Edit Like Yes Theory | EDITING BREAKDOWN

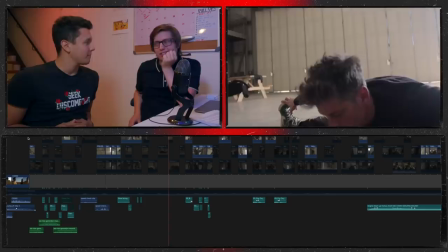It's calming and tense. Built. Yeah, and it's building.
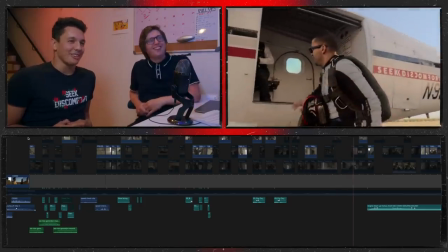Oh. It's like a superhero. He's earned the right for this.
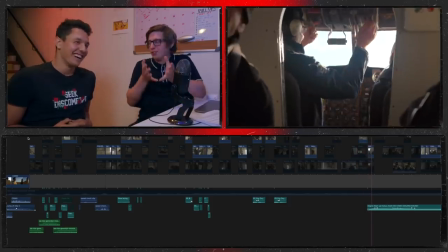He has. He's earned the right for superhero music. Yes. But what's also really important here, this is actually the first and only time we are there alongside his whole journey of going up.
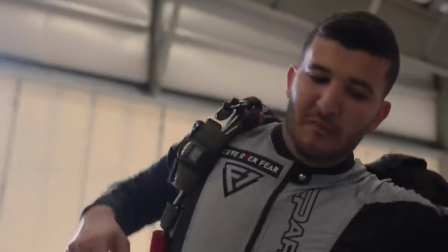This is the first time we've properly seen him suit up. This is the first time we've properly seen him entering the plane.
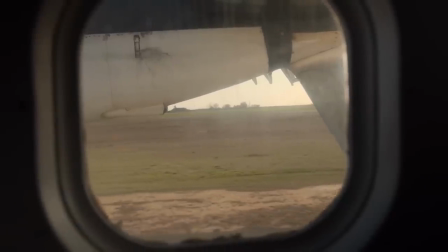This is the first time that we, alongside him, and now lifting up towards the sky.
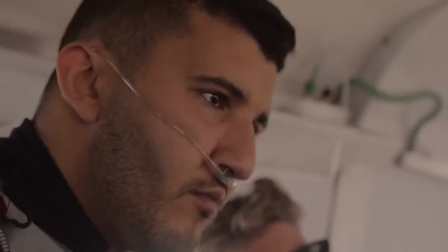We are fully in his journey. We are in his shoes. We are in his mind. We're not witnessing Amar making that jump. We will also be making that jump with Amar. And that's why going up on that plane journey was so important that we experience it now. Mm. Really great choice. Thanks. This whole thing has just been a massive ego ticket, hasn't it? It's been great. Go home smiling.
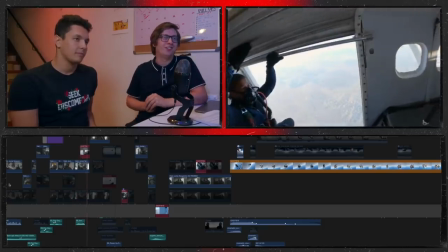Oh, beautiful. Wait, ends my...
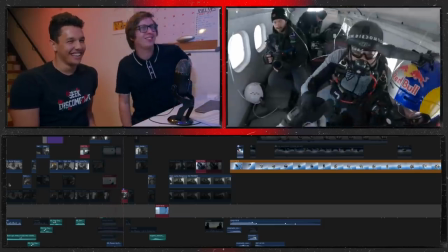This is too much fun. This is too much fun. This is beautiful. This is the ending bit.
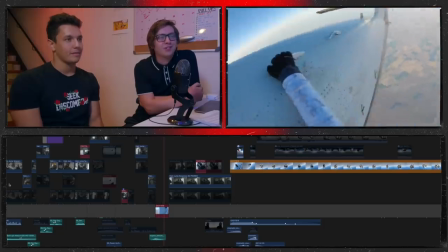Ah, you're really using this music so well. And the wind and the sound.
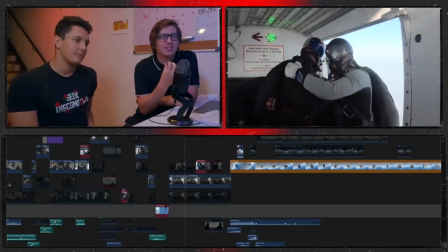It's quiet. It's intimate. Mm-hmm. We're really in there with him.
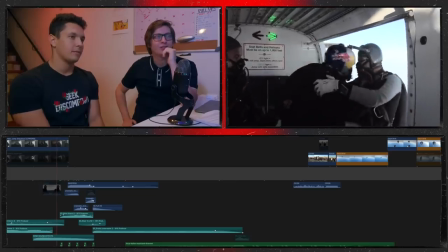Ah, wait. Beautiful silence. Doof.
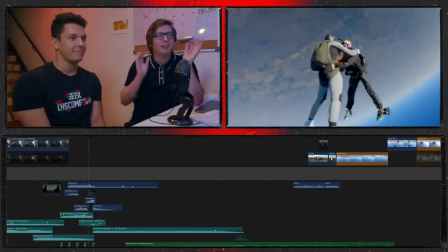Overwhelming. It's overwhelming. Silence.
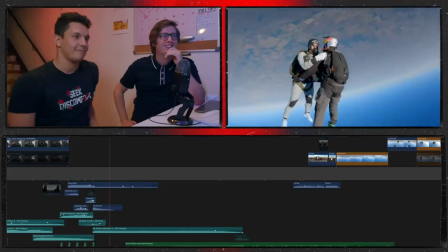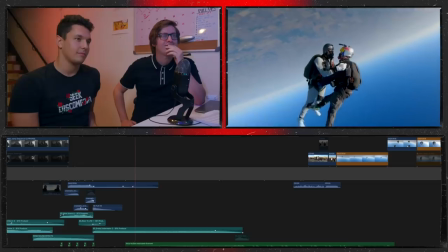Oh my God. Oh, this is beautiful.
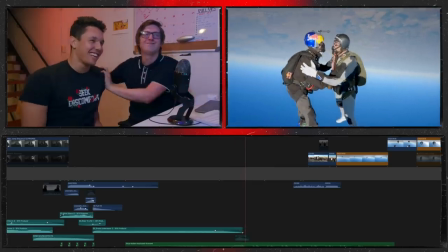The funny thing is, wait for that piano. Yeah. It's just. Found the music, I was like, fuck yeah.
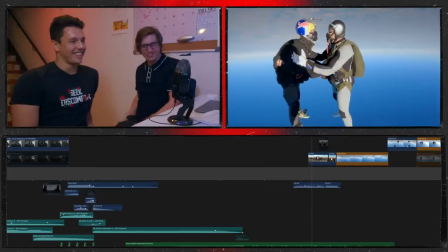This is it. Oh. Sorry, just give me a moment. I try not to tear up, and I am. This is. Everything about that was just, I have to say this, absolutely perfect. Talk me through all of the choices that you made on how you made this moment work so well. We wanted to show how crazy it was, like, because they are going super fucking fast, going 300 miles an hour. And we figured that the best way would be to show how fast they leave. But also, like, the peace and, like, the beauty of it in a way. Because if you play it, like, normal speed, it's just, like, them shaking. So we wanted, like, kind of to balance it both. And we figured that the best way would be to show how fast they leave and then pause it.
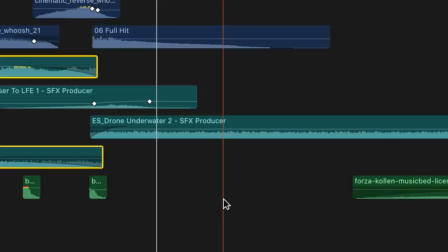This is interesting that I'm seeing here. Drone underwater. So you use an underwater sound effect to really emphasize that peacefulness.
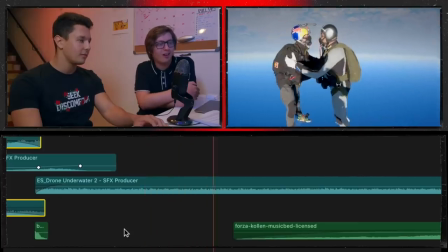That's really smart. It's kind of like a muffle as opposed to just wind.
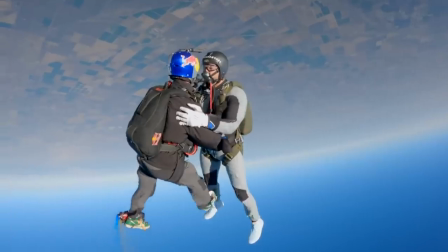But the thing that I find the most important here is that this is the only time that we experience the skydiving in slow motion. Oh yeah. Every... you didn't realize that. Oh no, I thought it was intentional. No, it probably was.
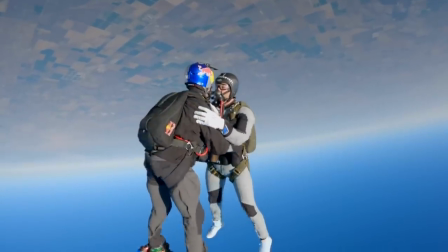No, it was like subconsciously. Yeah. And for it to be the only time that we experience it in slow motion really emphasizes the success of this moment and how peaceful this moment is.
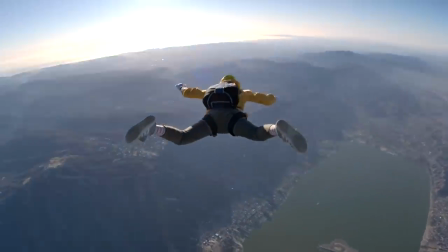Let's bring it back to that first jump that he did that had all that anxiety inducing moments to it.
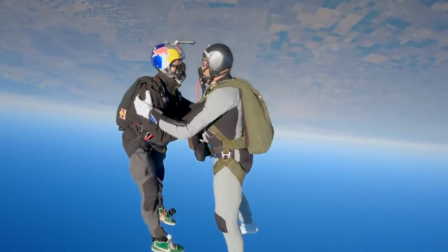This is a complete total opposite of that. He's not falling, he's rising.
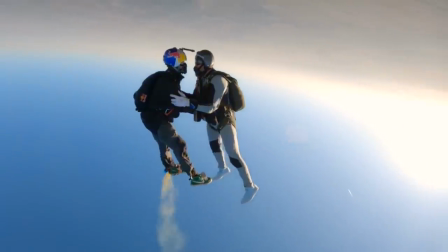Because of the framing of the earth, it really is. He's rising back up to who he is. Earth is above him.
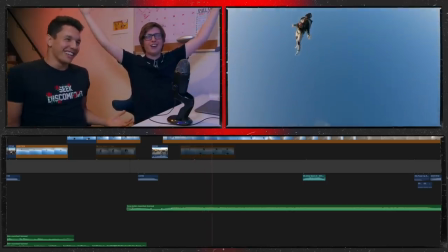He's now free. He's a free man. He's a free child. As we did that.
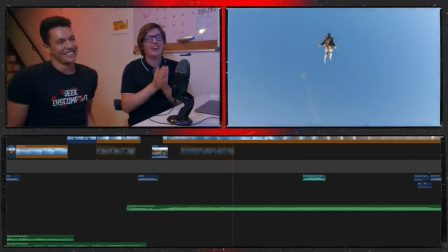He's a free man. He's achieved it. And you've got that with the music. You got this with the image.
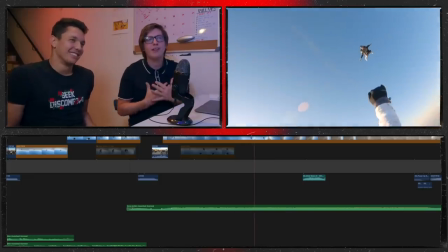It's incredible to watch. We have been there on this journey. We've jumped with him.
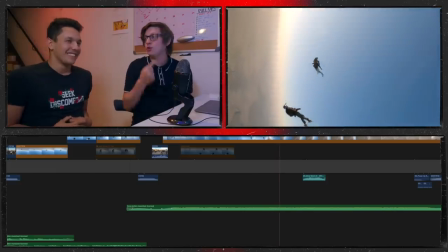It's an incredible emotional experience. And this is on YouTube. This isn't film. This isn't something in the cinema.